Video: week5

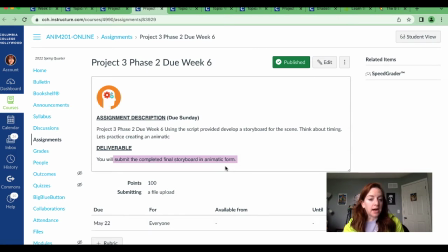It will be very software-based. Please let me know between now and then if you don't have access to After Effects. But this isn't our only animatic for the term. This is our first one of two. So we are going to be using this.
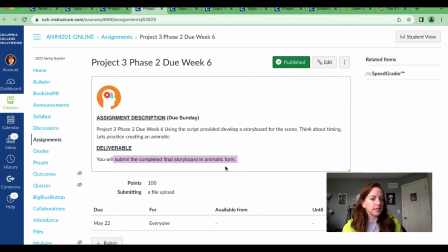I do want you to get comfortable with it. So again, don't hesitate and please message me if you have any questions.
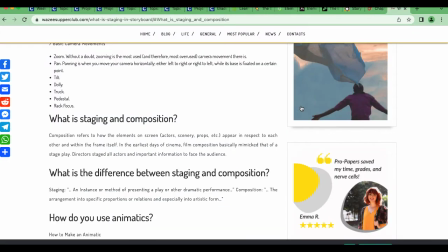So I wanted to look at staging and composition really quickly.
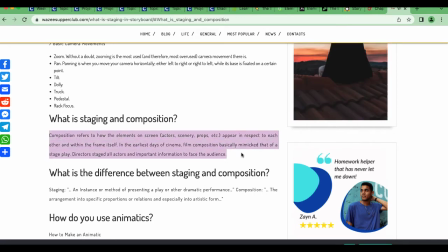so composition refers to how the elements on the screen aka your character scenery props appear in respect to each other within the frame itself
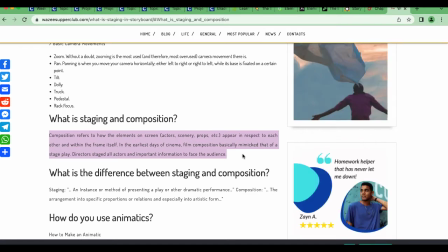okay in the early days of cinema film mimicked that of a stage play directors stage all the actors and important information to face the audience we've come a long
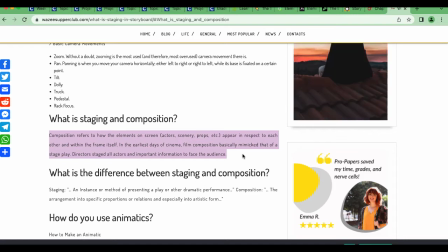way from that and knowing all of our technology and everything that we can do, there are a lot more options.
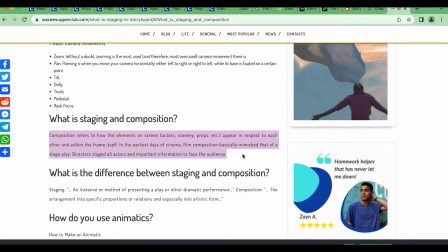Okay, so staging, an instance or method of presenting a play or dramatic performance.
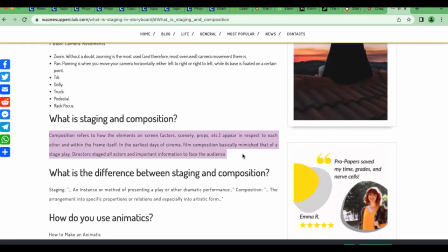Composition is the arrangements of into specific proportions or relations, especially in artistic form.
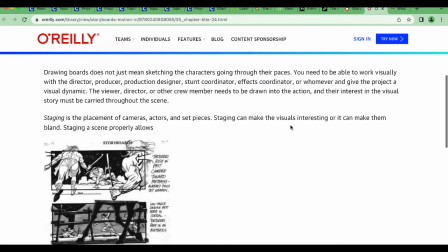So I have a few examples here. So staging is placement actors, cameras, and set pieces.
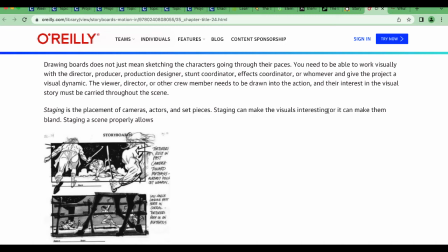Staging can make the visuals interesting or make them bland.
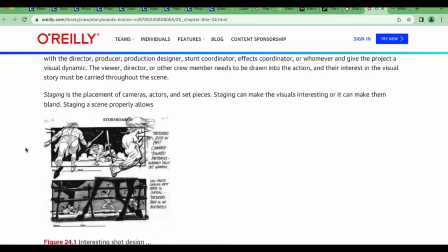So you can have what's called flat staging, where things don't appear to be as dynamic. Or you want to think about overlap, you want to think about the shapes your negative space is making.
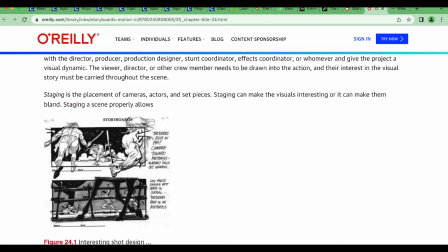So looking at this one, the angles of the characters and their weapons are going back into space. And then we're seeing this character, it's really drawing your eye effectively. And then of course, leaving your eye in the center for the next frame.
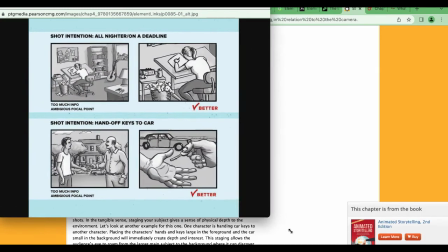So here, I thought was an interesting example as well. All nighter for a deadline.
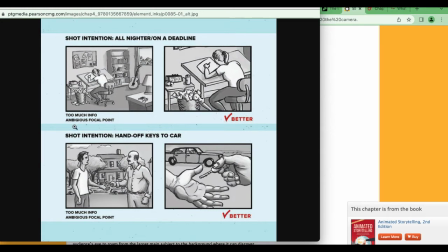Okay. This has too much ambiguous focal points. So everything is kind of drawing your attention. I'm like looking at the guitar, which is leaning me outside. What's going on with these keys? Are they important? We can kind of see the clock. We see this woman working, her garbage can is full, so she's obviously at a tough time.
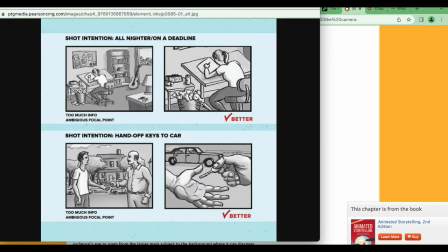The better way to do this is to zoom in more. We still see this overflowing garbage, we still see the clock, she's working hard, but we don't have all this kind of extra information that's distracting from the main purpose.
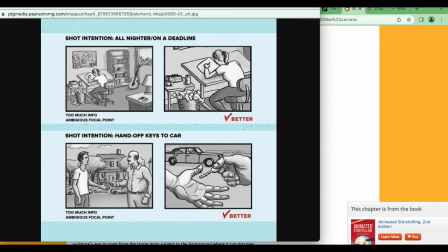Hand off keys to the car. Again, what are we looking at? The keys are very tiny. If we focus in on them that way, we can see it better. It's more dynamic. Now, of course, if you hadn't set the scene, told us what's actually happening, if we never saw these characters before,
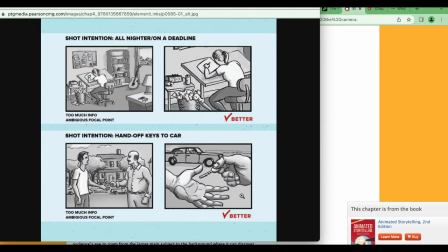you might go to the scene and be like, I don't know who that is. What are they doing? So of course, setting up your scene first is going to be important.
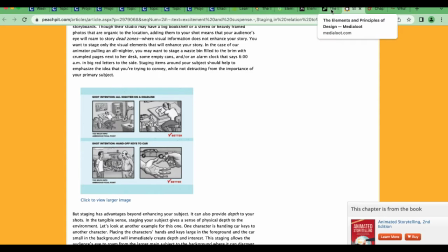Now, I assume by this point, you've looked at the elements and principles of design.
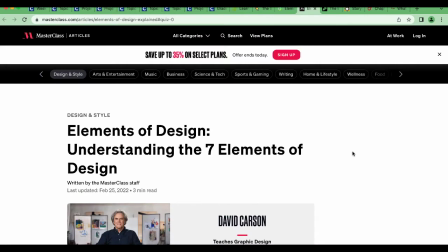If you have not, I highly recommend that you look you
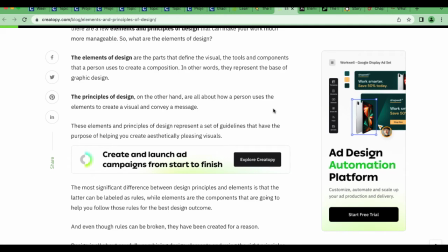can just google it but the elements
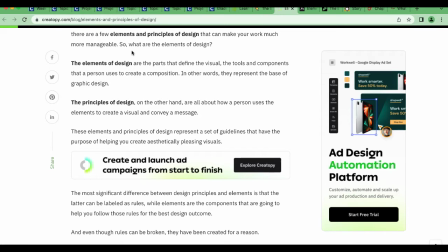of design are the parts that define the visual the tools and the components that a person uses to create a composition so the base of graphic design the principles are how we can use those elements to create a visual to create visuals and convey a message so So,
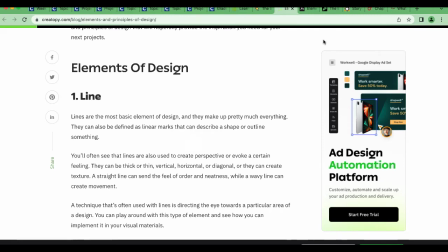elements of design, line, okay, so just like we looked, where was it?
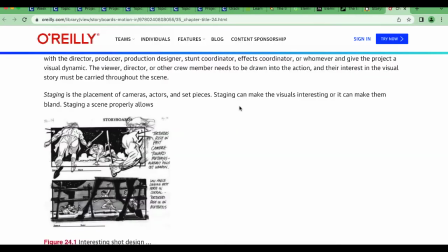I always have way too many tabs. So line, having this, we're drawing line, we're actually doing a lot of things here, but line is drawing our attention through the piece.
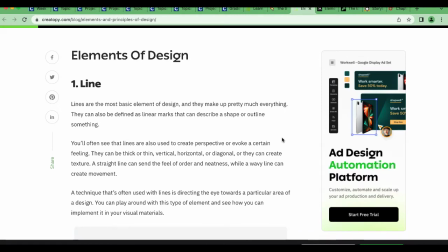Most of the time you can have a horizontal or vertical line, but diagonal is going to bring the most attention and feel the most exciting of the three.
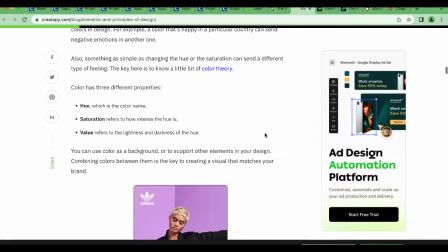Color, hue, saturation, and value, which is what the color is, how intense it is, and lightness and darkness.